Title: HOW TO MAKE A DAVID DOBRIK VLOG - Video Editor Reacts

What he's now done is he's transitioned into act two of the video.
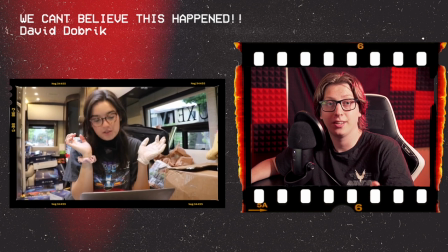(8:20)
What they're now starting to do is characterize the people who are receiving these gifts and giving context and giving well character developments to who these people are. He is now changing the relationship for your audience to be more interested into who these people are rather than just random people receiving playstations. There's now more context to them. You're now more engaged. But then he does something really really smart.
Oh my god. Say that. Are you Abby? No Abby.
He's now done an excellent use of meta comedy. It is an expression of self-awareness to what you are doing and to make fun of your actions. It's an element of self-referential, self-parody of yourself.
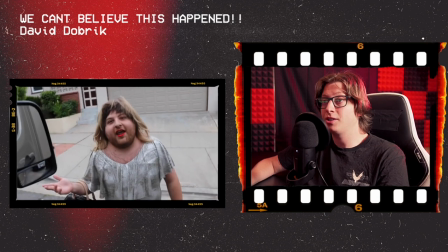(8:58)
And so for you to express how aware of what you are and what you're doing and make a big joke out of it, it actually makes you considerably more relatable. It's now far more entertaining because he's aware of what he's doing.
How are ya?
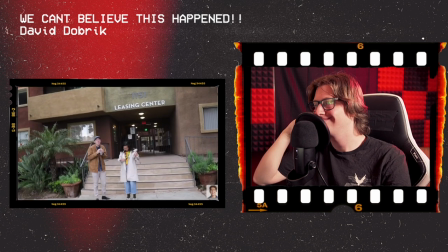(9:12) Can I shoot a t-shirt cannon at you? Great.
He is utilizing what he did back in Act 1. Act 1 was fast. Act 1 had a lot of information. Act 1 was aggressive. And because of that, he has now built this really good energy up here. What it means is if you've got the energy up here, you can let things breathe.
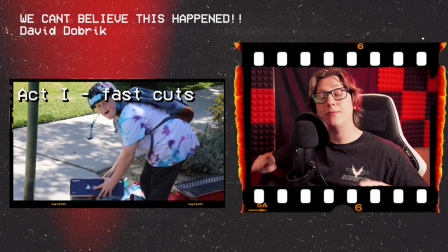(9:34)
So if the previous montage was constant information of look I look at all this cool shit I'm giving away.
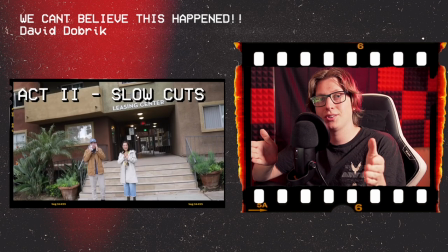(9:40)
You can now have a moment to breathe on a Genuine reaction that has played out over a significant amount of time because things are breathing now It's a completely different presentation and because of that nothing gets stale And so now we're getting more genuine reactions that we now get to enjoy. It's fantastic
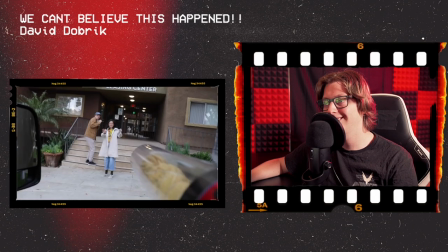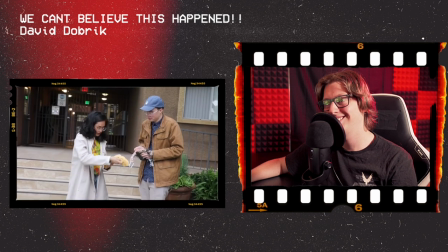(10:04) What the fuck are you doing?
And then inside I put a little gift for you, it's a check for $10,000
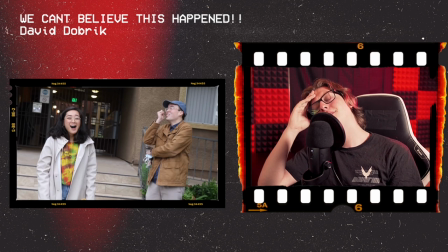(10:13)
He is so good at using music to motivate emotion a significant amount of editing is just presenting emotion What does he do here?
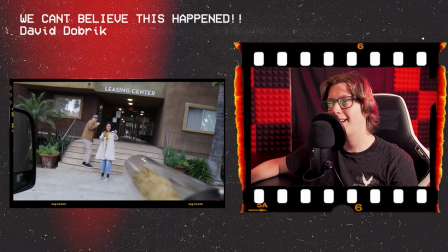(10:22)
Let's break it down. We're having some lovely music Bang Music is aggressively cut.
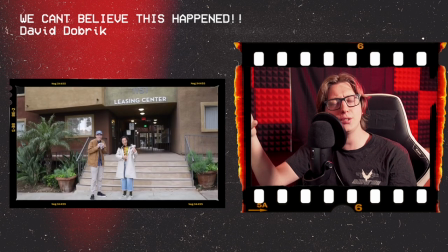(10:29)
This is like another form of meta editing Imagine if the live band and like yeah this is great music Oh my god what the fuck It's like as if even the music or the band is like What the fuck is going on here?
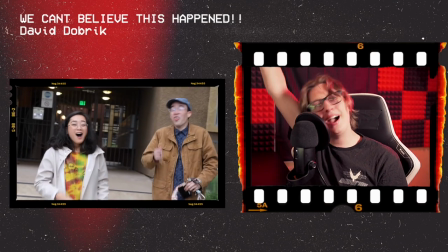(10:40)
Emphasizes the joke It's a check for $10,000 And then BAM It's motivated the emotion You're now seeing it through the perspective of the people who are receiving the gifts Imagine the shock they get You now get a check for $10,000 That elevation, emotional elevation you're gonna get How do you present that in editing? He did it in the most basic way Music.
It's a check for $10,000.
It's so simple, but so effective of using music to motivate emotional elation. Now you are related to them. It's like as if you just received the gift and you continue this song for the rest of this montage and you're emotionally connected to every single person for the rest of this montage.
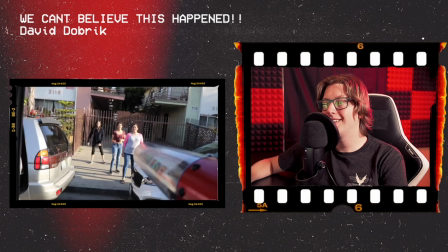(11:23)
See, I'm related to all of them. This is so much fun.
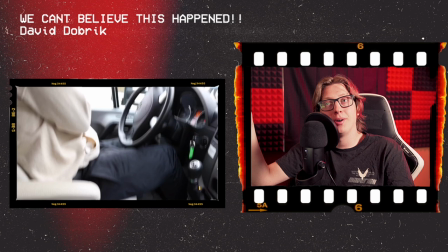(11:29)
I'm repeating myself at this point now. He has now expressed more character and personality of banter with his friends by shooting him in the leg of a paintball gun.
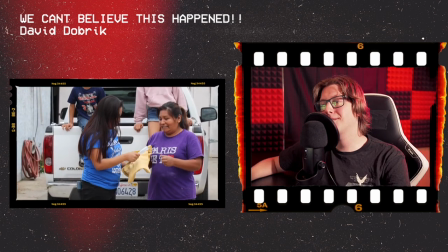(11:38)
Bam! Refreshed. And now you're going to have these emotional moments. Same thing again.
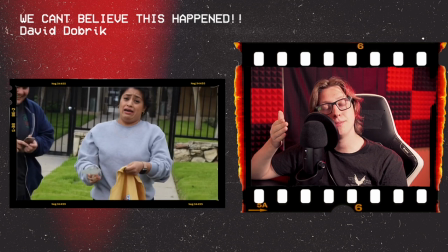(11:44)
It's he's now letting these moments breathe.
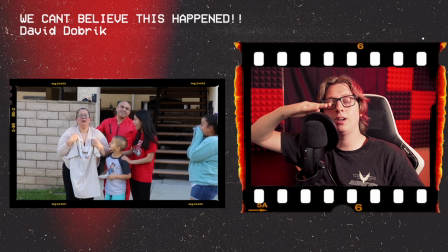(11:46)
He has now built up that energy here so he can slowly dip it down with these really nice moments of intimate, emotional beats. And then at some point he's going to identify that the energy is dipped again And he's gonna have to raise it back up. I bet you that's what he's gonna do
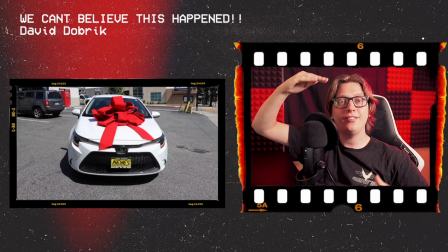(12:01)
See that one two three cars fucking cars BAM there's another escalation in energy one two three four one two three four BAM
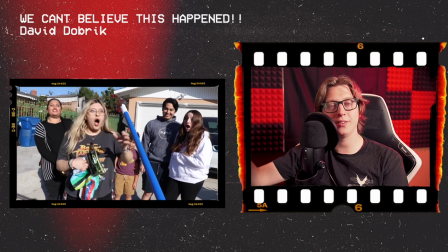(12:11)
He is still using music as a big emotional motivator Escalation of the song happens at the same moment that they are revealed the
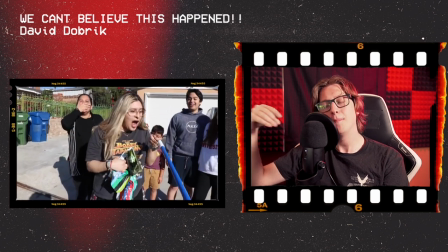(12:19)
information that they got the car makes them even more relatable